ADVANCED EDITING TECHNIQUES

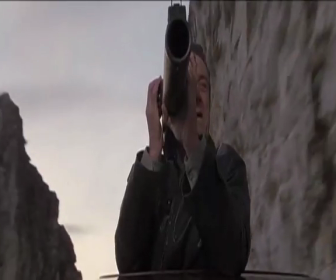(8:32)
There are 6 shots in the entire scene. The first shot is a close-up of Sam pressing the trigger of the bazooka.
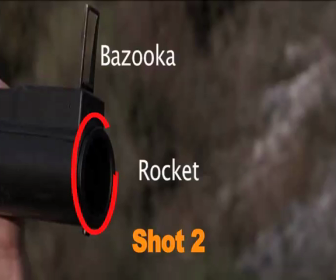(8:40)
The second shot is a close-up of the rocket firing out of the bazooka. The third is a wide shot of the rocket hitting the boot of the car.
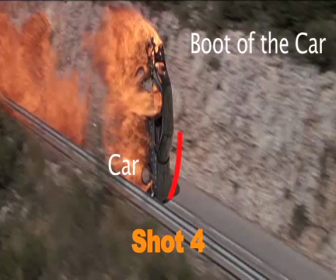(8:53)
The fourth shot is an aerial view of the car toppling in the air and showing its position in relation to the ground.
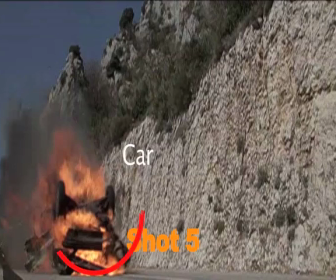(9:05)
The fifth is a static shot of the car being dragged along the ground by its own momentum.
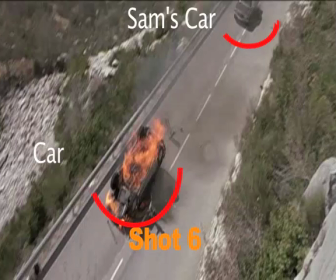(9:12)
The sixth shot is from the cliff, depicting the car has been completely destroyed and Sam's car is still in pursuit of the package.
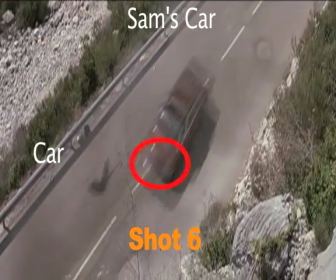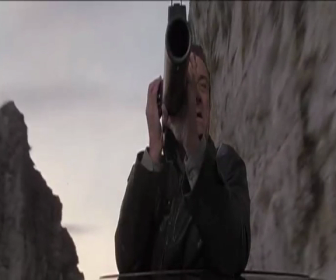(9:27)
If the editor had used only one shot to show the blast,
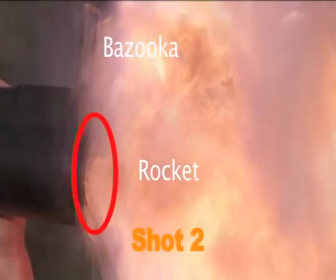(9:32)
its effect would have frittered away by the lack of variety in images.
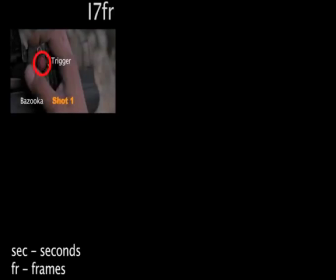(9:37)
It is precisely through the intercut of these shots from various angles,
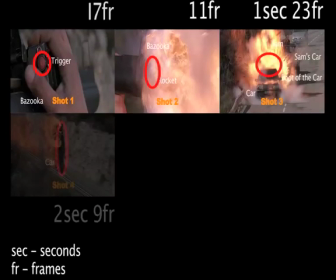(9:42)
which have been well paced, that the audience is able to experience the illusion of continuous movement.
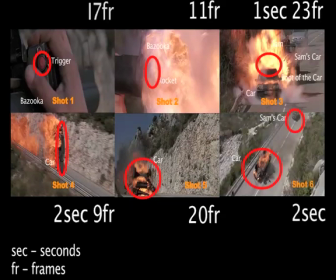(9:47)
From the duration of each shot, we can see that there has been a variation in pace, which has heightened the thrill element in the sequence.
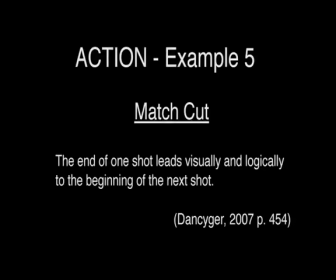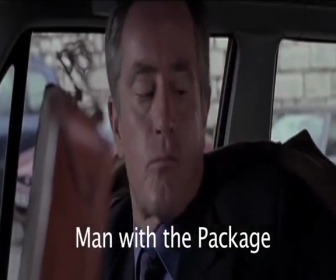(10:04)
In this sequence, as Gregor shoots the man's blood are splattered across the window.
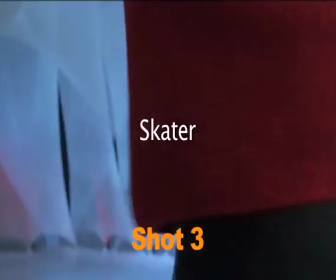(10:08)
The next shot is of the skater, with the red costume skating in the ring.
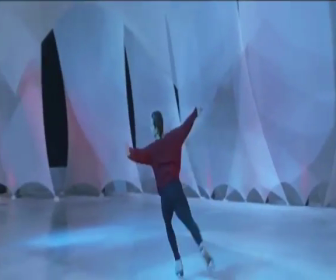(10:17)
The editor could have made a straight cut showing the woman skating in the ring with the music playing in the background.
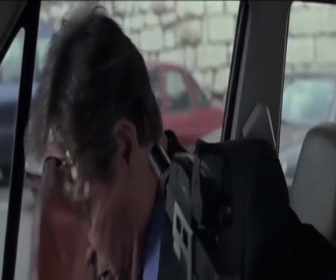(10:23)
But instead, the editor has made a match cut by using the color of the blood and matched it with the red costume of the skater in the next scene.
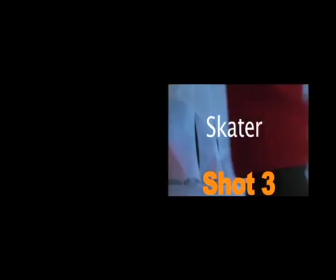(10:36)
This kind of match cut leads to a visual and logical end of one scene and beginning of the other,
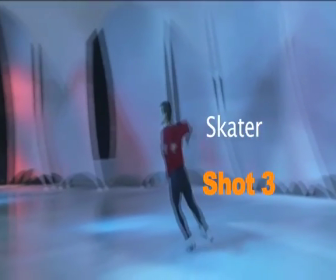(10:43)
making it a seamless transition from one scene to another.
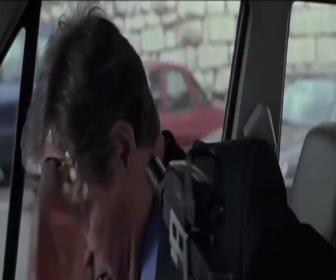(10:49)
The editor has made such a match cut to introduce Natasha,
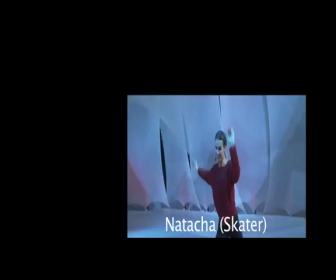(10:54)
the skater, who is the mistress of Mickey, the head of the Russian mafia.
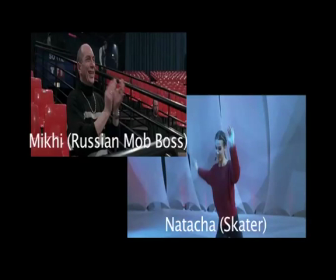(10:59)
These characters appear for the first time during the film.
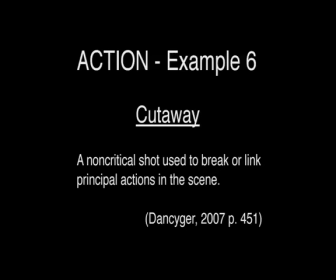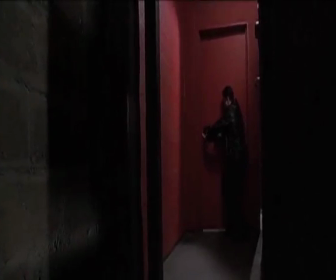(11:11)
In this sequence, we can see Sam being shot by Seamus while he enters the room.
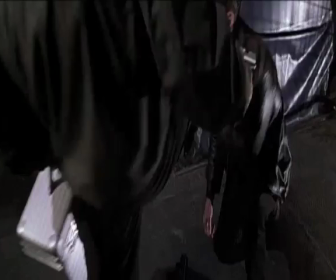(11:18)
As he tries to shoot him again, Vincent from behind pulls the trigger.
You stupid shite.
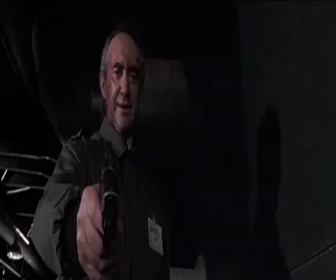(11:23) You're a dead man.
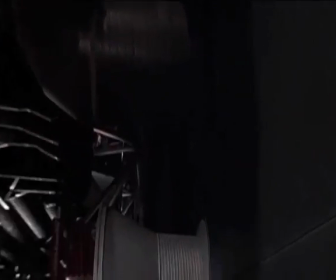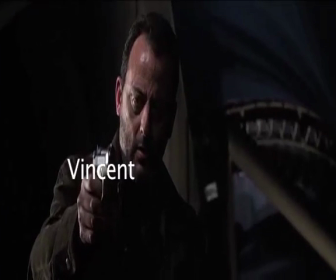(11:30)
The editor has used cutaways of Seamus lying dead on the floor along with the cutaways of the package.
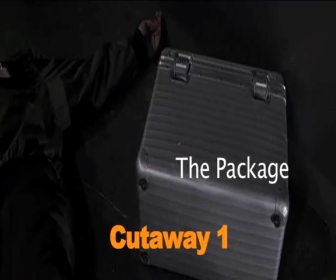(11:36)
These cutaways have been used to show the culmination of the entire story. The death of Seamus and the package on the floor has led to the reactions of Sam and Vincent.
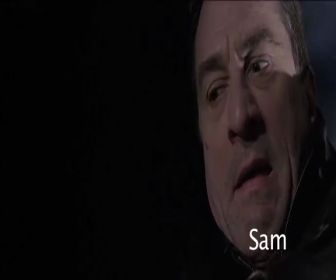(11:49)
A pause has been given on the reaction of Sam, who's trying to anticipate the next move of Vincent.
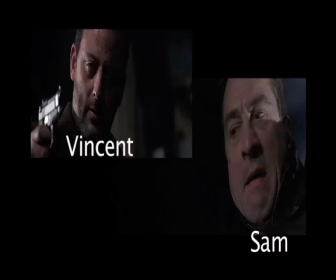(11:55)
The reaction used are purely for dramatic reasons, portraying a sense of suspicion in the mind of Sam,
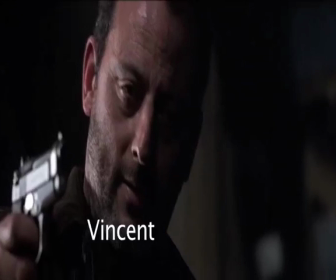(12:01)
who's wounded and is trying to read the mind of Vincent. Once Vincent falls on the ground, Sam is relieved from the entire tension.
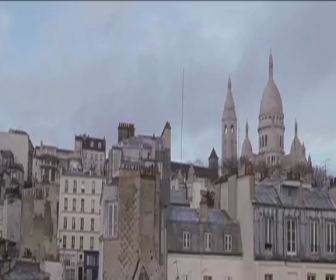(12:09)
The editor has shown Sam exiting the frame, which results in the conclusion of the entire scene.
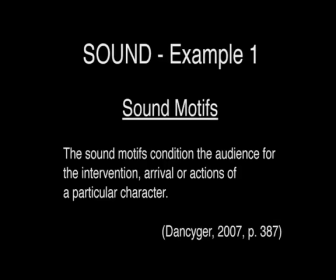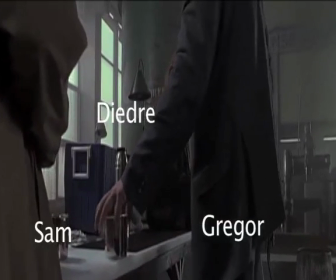(12:23)
In this scene, we can see a special sound has been used to highlight the character of Gregor.
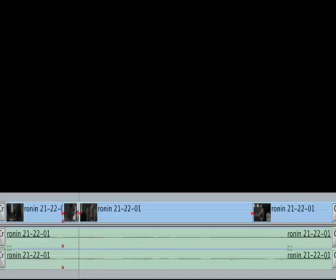(12:32)
The following is an image of how the shots would be arranged on the timeline of Final Cut Pro.
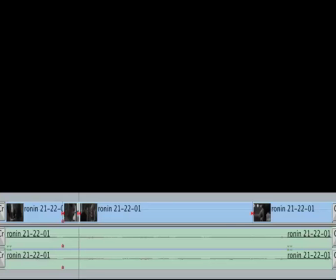(12:38)
The video layer is depicted by the blue color, and the audio layer with the waveforms in it is depicted by green color. In the timeline, we can see Gregor and Sam are placed side by side, having a conversation with one another.
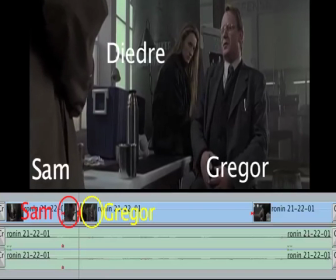(12:57) So what brought you here?
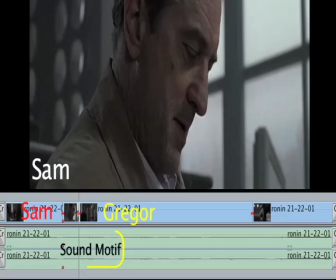(12:59)
As Gregor questions Sam, a sound motive has been used overlapping the reaction of Sam, highlighting the dubious nature of Gregor.
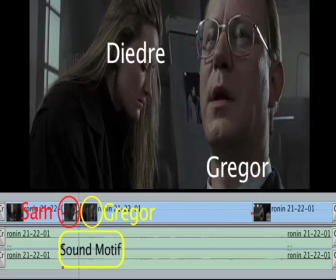(13:08) A fellow that doesn't work so well. The man in the wheelchair. How did he get there?
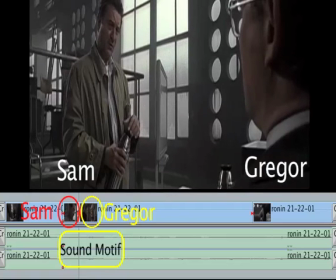(13:16) Seems to me that was in your neck of the woods, back in the late unpleasantness.
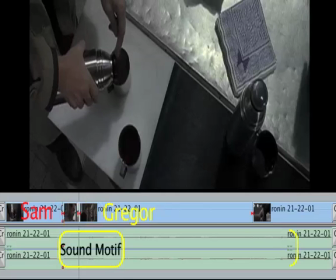(13:25)
As the coffee spills on the table, the sound motive has again been used, making the audience aware that something is going to happen in the next cut.
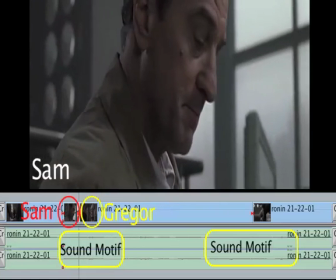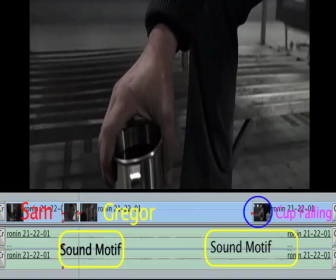(13:40)
As soon as the cup falls to the floor, Gregor immediately catches it, bringing the sound motive to a crescendo. This in turn compels the audience to ponder over the credibility of Gregor.
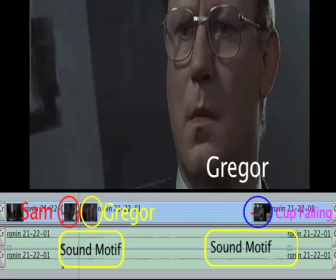(13:55) Good reflexes. Oh, yeah. They die hard.
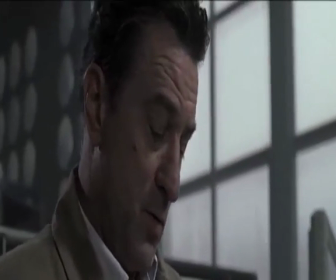(14:04) So what brought you here?
Thus, the sound motive has helped to reveal the true nature of the character Gregor as we move through the story.
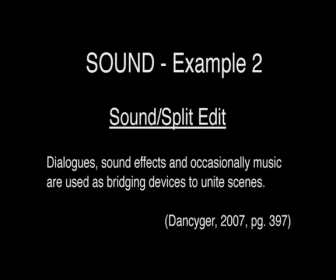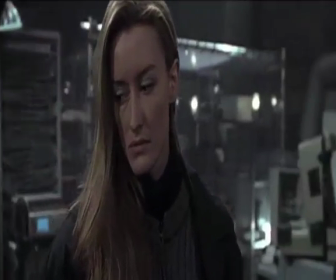(14:22)
On closing the door of the car, a sound of the siren is heard on the reaction of the ether.
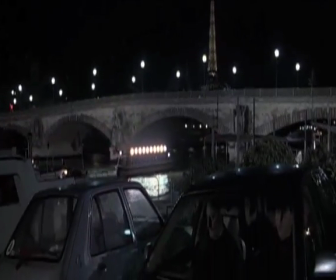(14:27)
The next shot is of the car parked on the dockyard with the boat at the distance, blaring its siren as it moves across the sea.
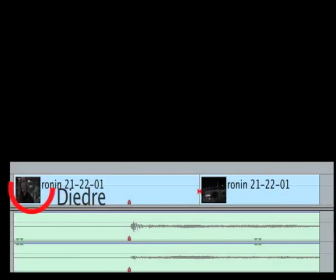(14:35)
In the video layer, we can see the shot of the ether and the shot of the warehouse.
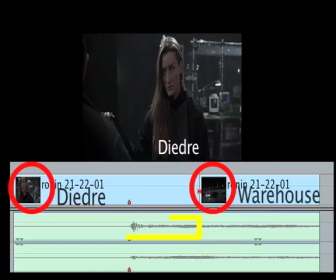(14:40)
From the timeline, we can see that the sound of the siren has been shifted 12 frames, overlapping the reaction of the ether.
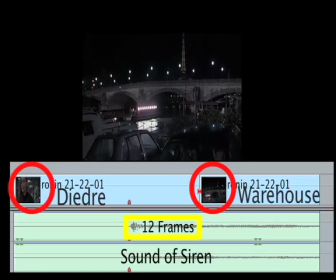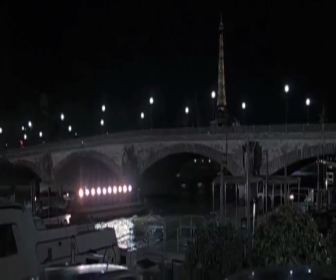(14:55)
The sound of the siren is used in showing the shift from the warehouse to the dockyard, uniting both the scenes together. From this presentation, we can conclude that editing
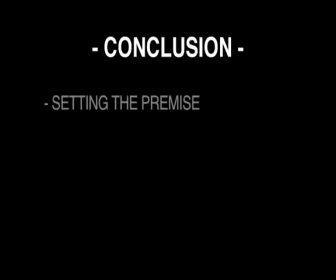(15:11)
plays a vital role in setting the premise, which is the fundamental concept that depicts the events in a film. It also plays an integral part in providing
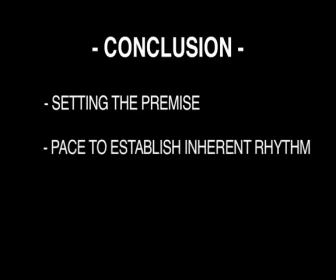(15:24)
appropriate pace to establish or emphasize the inherent rhythm of the actions in a scene. Lastly, sound plays a pivotal role in the construction of a film.
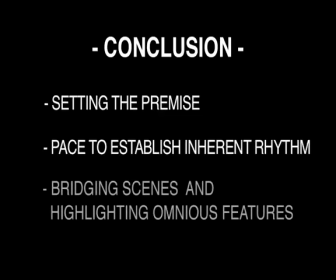(15:38)
It can be used for bridging scenes and highlighting ominous features of a character being portrayed in a film. Thus, editing creates the entity within a film.